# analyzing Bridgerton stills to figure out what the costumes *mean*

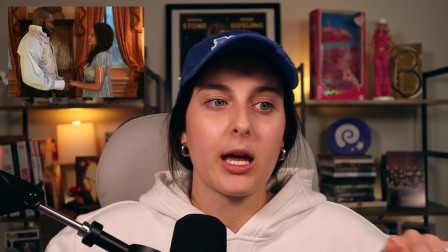[7:52]
I'm just so excited to kind of see how their storyline goes, because going back to season 1,
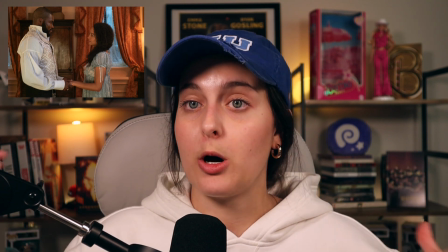[7:56]
their struggle with being friends with such wealthy people but not necessarily having that wealth themselves,
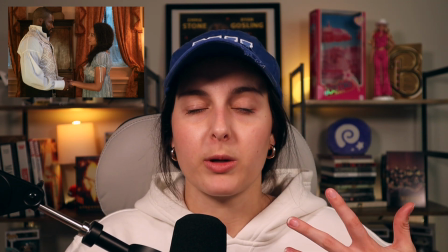[8:01]
and how they balance like their honor and what they're willing to do to make that money with the kind of
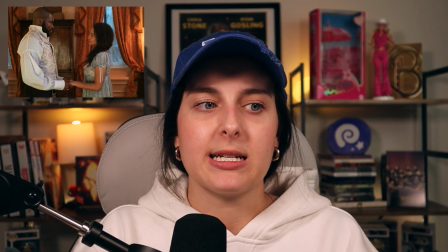[8:06]
the circumstances of their situation and having a family. I'm really excited to kind of see them move up in the world, as who would not be?
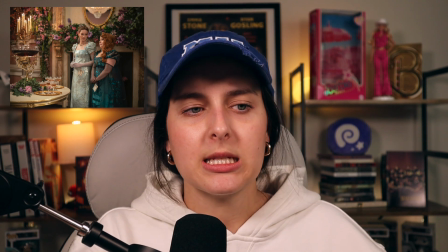[8:13]
Also, this is what I'm talking about, like this flowy sheer fabric that Penelope has.
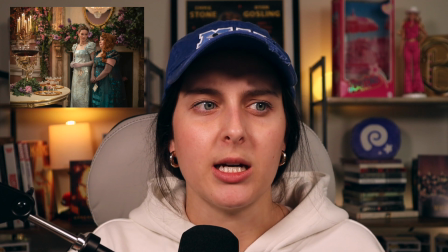[8:19]
Ooh, it's good. And Francesca's dress, this is beautiful.
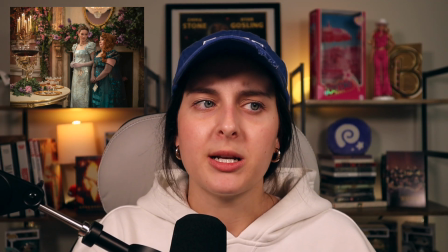[8:23]
Again, it is a little bit stiffer of a fabric, but it still has the floral appliques to soften it. I love.
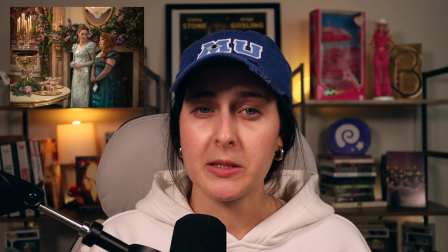[8:29]
I think it's really interesting what they're doing with Penelope's gloves, which might be something that's a little bit like, who cares?
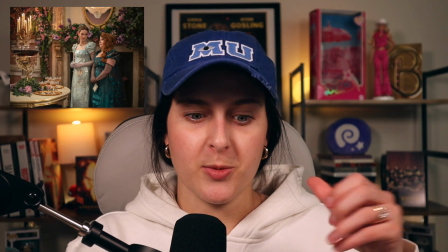[8:36]
But in the poster, the first poster where she's holding the mirror,
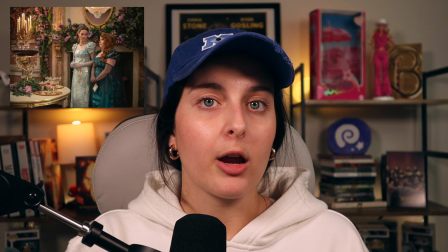[8:40]
you can see some like light, very sheer like tulle gloves, fingerless gloves.
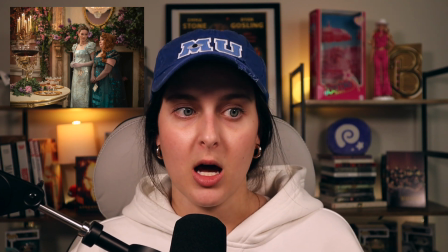[8:45]
Here, we've got black gloves, but they're completely see-through and they're glittering.
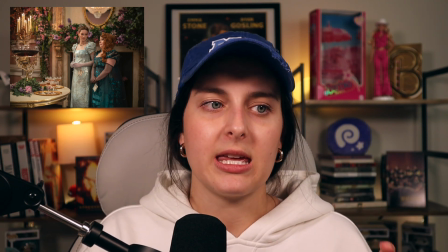[8:49]
And Francesca's, yes, are kind of the same, but I feel like the thing here is maybe more modern fashion, but more specifically,
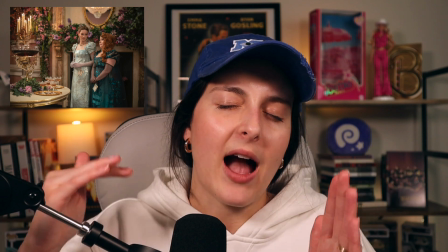[8:56]
I think it has to do with something of like the fact that Penelope specifically is like a spinster,
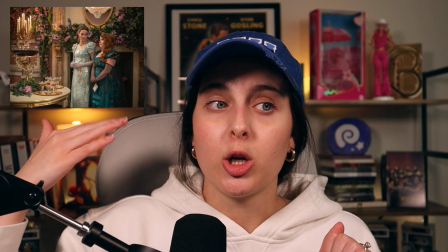[9:01]
or the fact that Penelope is like an older girl to get married, or like she's been through a couple seasons,
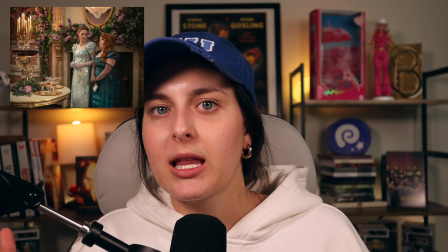[9:07]
so she's almost like allowed to like adjust to new fashions or do new things.
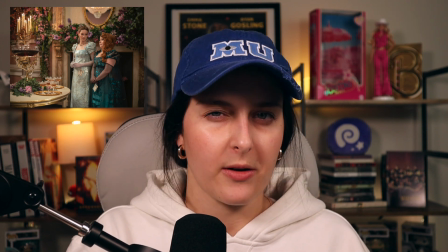[9:13]
Like maybe I'm reading too far into this, but I feel like I've noticed that the gloves are different. I want to do an entire video on how important hands are, not only to period pieces,
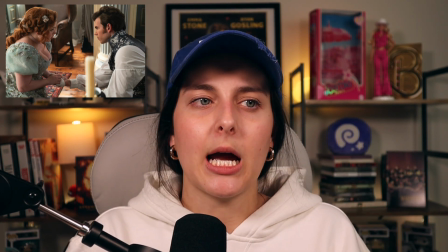[9:21]
but Bridgerton and the female gaze specifically, because I know that this is an exact scene from the book because I ate it up.
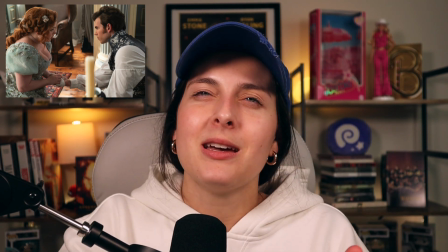[9:27]
Okay, I love this scene. Him cutting his hand of all things.
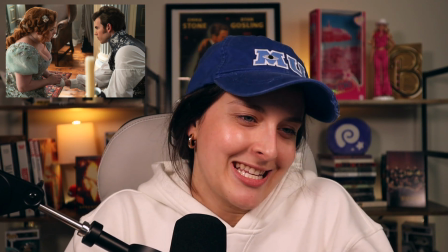[9:31]
It's from like a paper cut, so it's not like he's not gonna have cut like his shoulder or something.
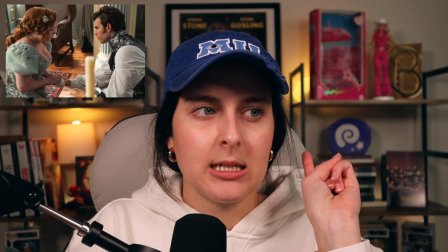[9:36]
The hands are important. Also, this scarf look, I love.
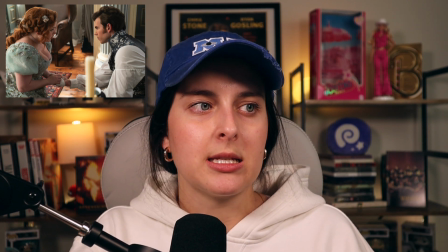[9:42]
See, this to me, she's moving on from Lord Dabbling look because it's bluer. it's more Bridgerton. So I feel like this is further on rather than earlier in the story. I'm also interested to see if these bows are like a continued motif throughout, because I've noticed she has quite a bit.
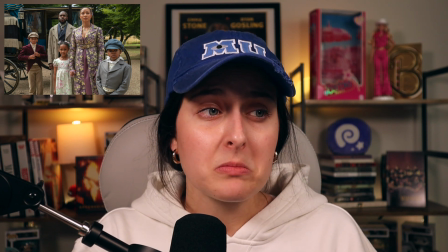[9:59]
Like these kids, stop. They're so cute. Their hats, her 2 little bows, and her little pigtails. I'm obsessed. You need to stop saying I'm obsessed.
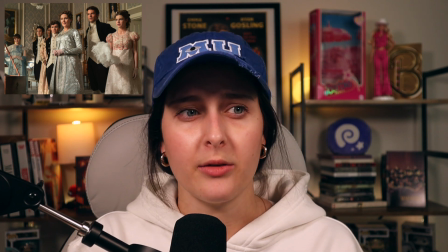[10:11]
Also, I know this is not a great still of it, and I saw a lot of these when they were in production and like the paparazzi were getting photos of this,
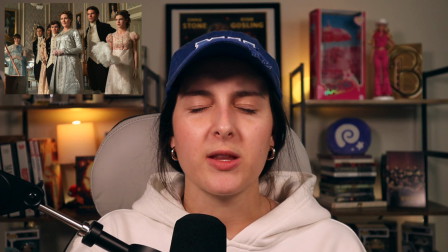[10:18]
but I just feel like this look of Kate's,
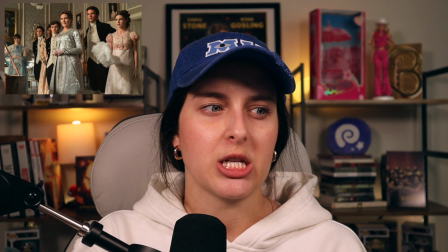[10:21]
which I believe is at Francesca's presentation, is gonna ruin me because she looks like a goddess. Thanks guys for coming along. I wanted to just look at these stills and kind of pour over them because, to be honest, I haven't taken a lot of time to do that. I am sorry for the shadow. I'm sure it was annoying to some of you. I apologize. I hope you saw past it. If you didn't, come back for another one where I won't be wearing a hat because I'll have put dry shampoo in my hair. Okay, if you enjoyed this video, I'm doing a ton of Bridgerton content in the next 30 days leading up to the Bridgerton season 3 release, so you're gonna want to subscribe, but I'd appreciate if you don't feel like subscribing, if you just would like this video, or comment kind of which still is your favorite or the one you're pouring over the most. Thank you guys so much for watching. I had so much fun looking at these with you, and I will see you guys in my next one. Bye y'all.